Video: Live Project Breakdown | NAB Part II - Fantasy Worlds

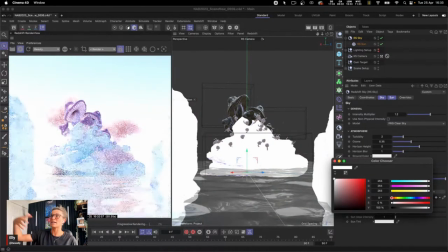And now hopefully you can see that this has really sort of brightened up this look.
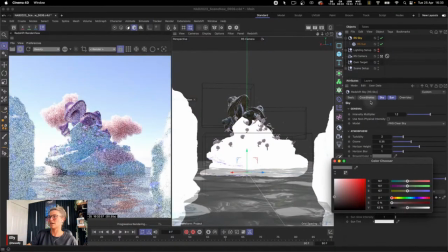And I mean, we don't necessarily need to do that. We can just leave that on like a gray.
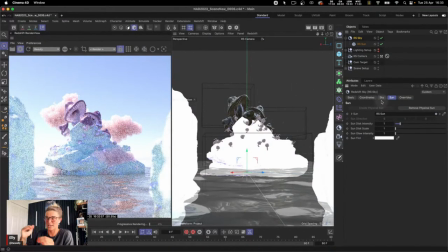Cool, from here, if I wanted to rotate the sun, so the angle of the sun, again, to create maybe like a sunset or a sunrise, inside the sun coordinates, this is where I'd want to start to play around with this.
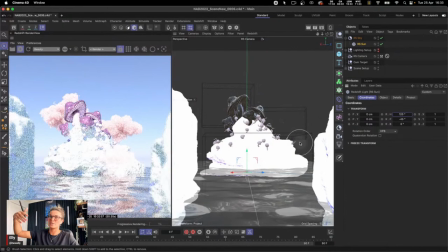So maybe I can rotate this round a little because I want the sun to be coming in from the right-hand side to match the original. And then what I need to do is I'm going to reduce this number. So if I go to something like -8 or maybe even -6,
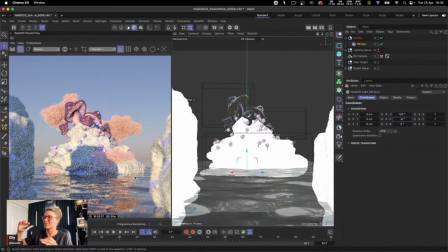we've now created this more sunset or sunrise look.
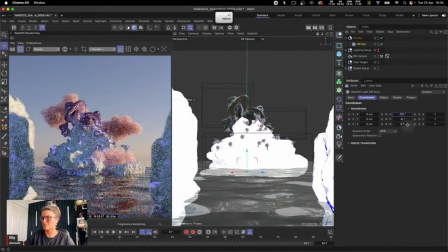Maybe let's move this around a little bit. I've got some values that, here we go, some values that match the original. I'm trying to replicate it pretty perfectly here for you.
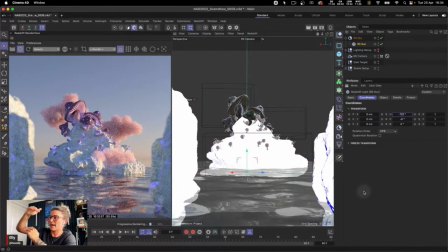So now what we've got is we've angled the sun down and we've repositioned it. So now we're getting that nice sunlight coming in from the right-hand side. And then the final step is inside of the sun.
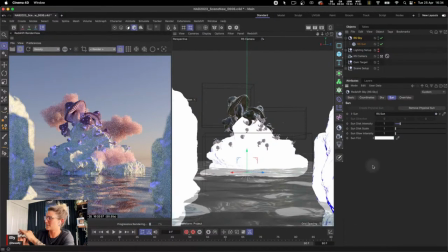We now have this new sun tint. So this was a new feature in the latest Redshift. This wasn't available before. Again, we had to use the red blue shift if we wanted to tint that. But now what we can do, we can just add maybe sort of like a pinky or orangey red
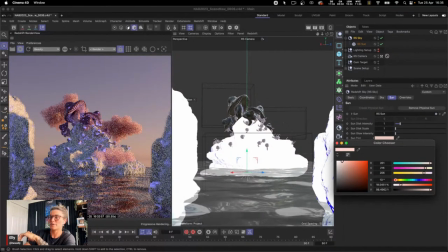glow over the top just to create this really nice lighting. And so kind of on this, we when we discussed this project and this collaboration, we had reference images, we had a color palette. So I had a rough idea of where I sort of wanted to go in regards to color.
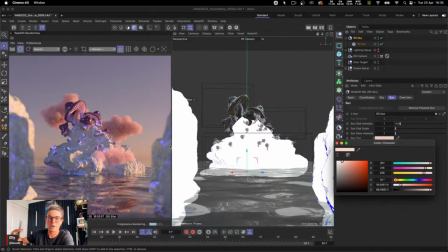But I ended up going a little bit more pastel and a little bit more flat. And my reason for that is I wanted to then boost the colors in post. And so I like to do that. I like to take my stills into Photoshop and I do a lot of my color correction there.
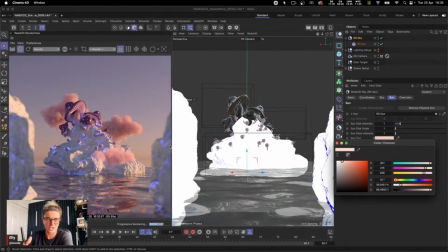And then it also allowed Chad to have a more flat image so he can again do some color grading and start to push that in post. So I wasn't too bothered about having a completely final finished render.
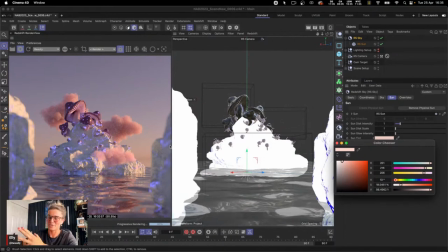So yeah, that's why I'm going with a slightly sort of more flat color palette. Cool. So this was the Sullen Sky. I was pretty satisfied with how it is. And then I wanted to combine it with a dome light.
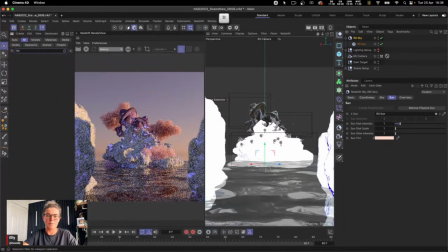And so inside of the asset browser, I try my best to use as many things from the asset browser as I can. This then allows me to give you these project files with no issues, which I'm going to do for this one as well.
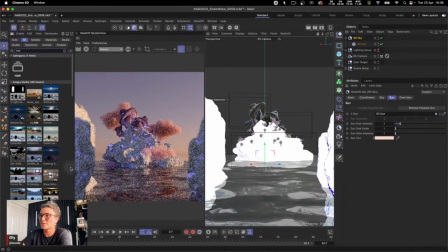I'm going to be able to share this with you after this. And so what I wanted to do, I don't normally use the background in the dome light. Normally I would add this later on or I'd add it in camera. But I really liked this HDR image.
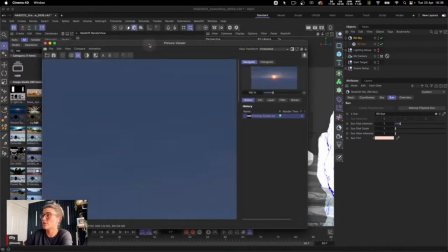And I thought, you know what? This looks, let me just let you see that.
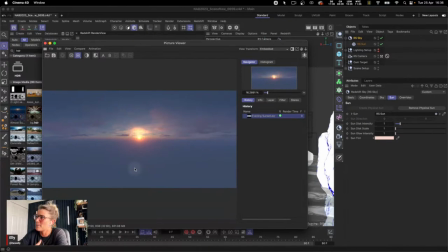This looks like it's really going to complement the current color scheme that I have going on. And I also really like the clouds in the background. And I thought, you know what? This is going to save me some time. I'm going to use this as my dome light and I'm going to use it as my background.
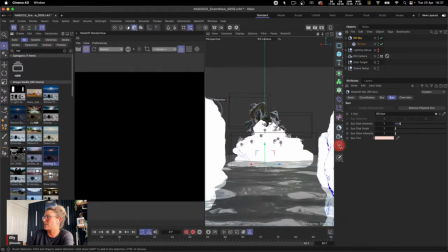And so if we switch that on and then we grab ourselves a dome light, once that kicks in.
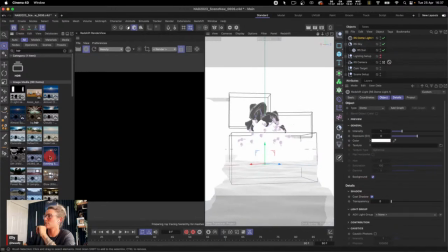And then inside of our dome light, we can drag our HDR image inside of here.
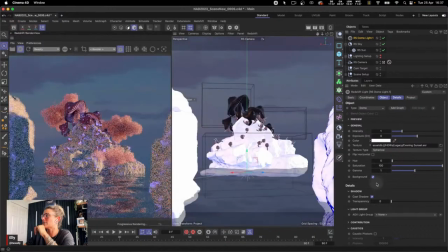And I'm going to leave the background on for now.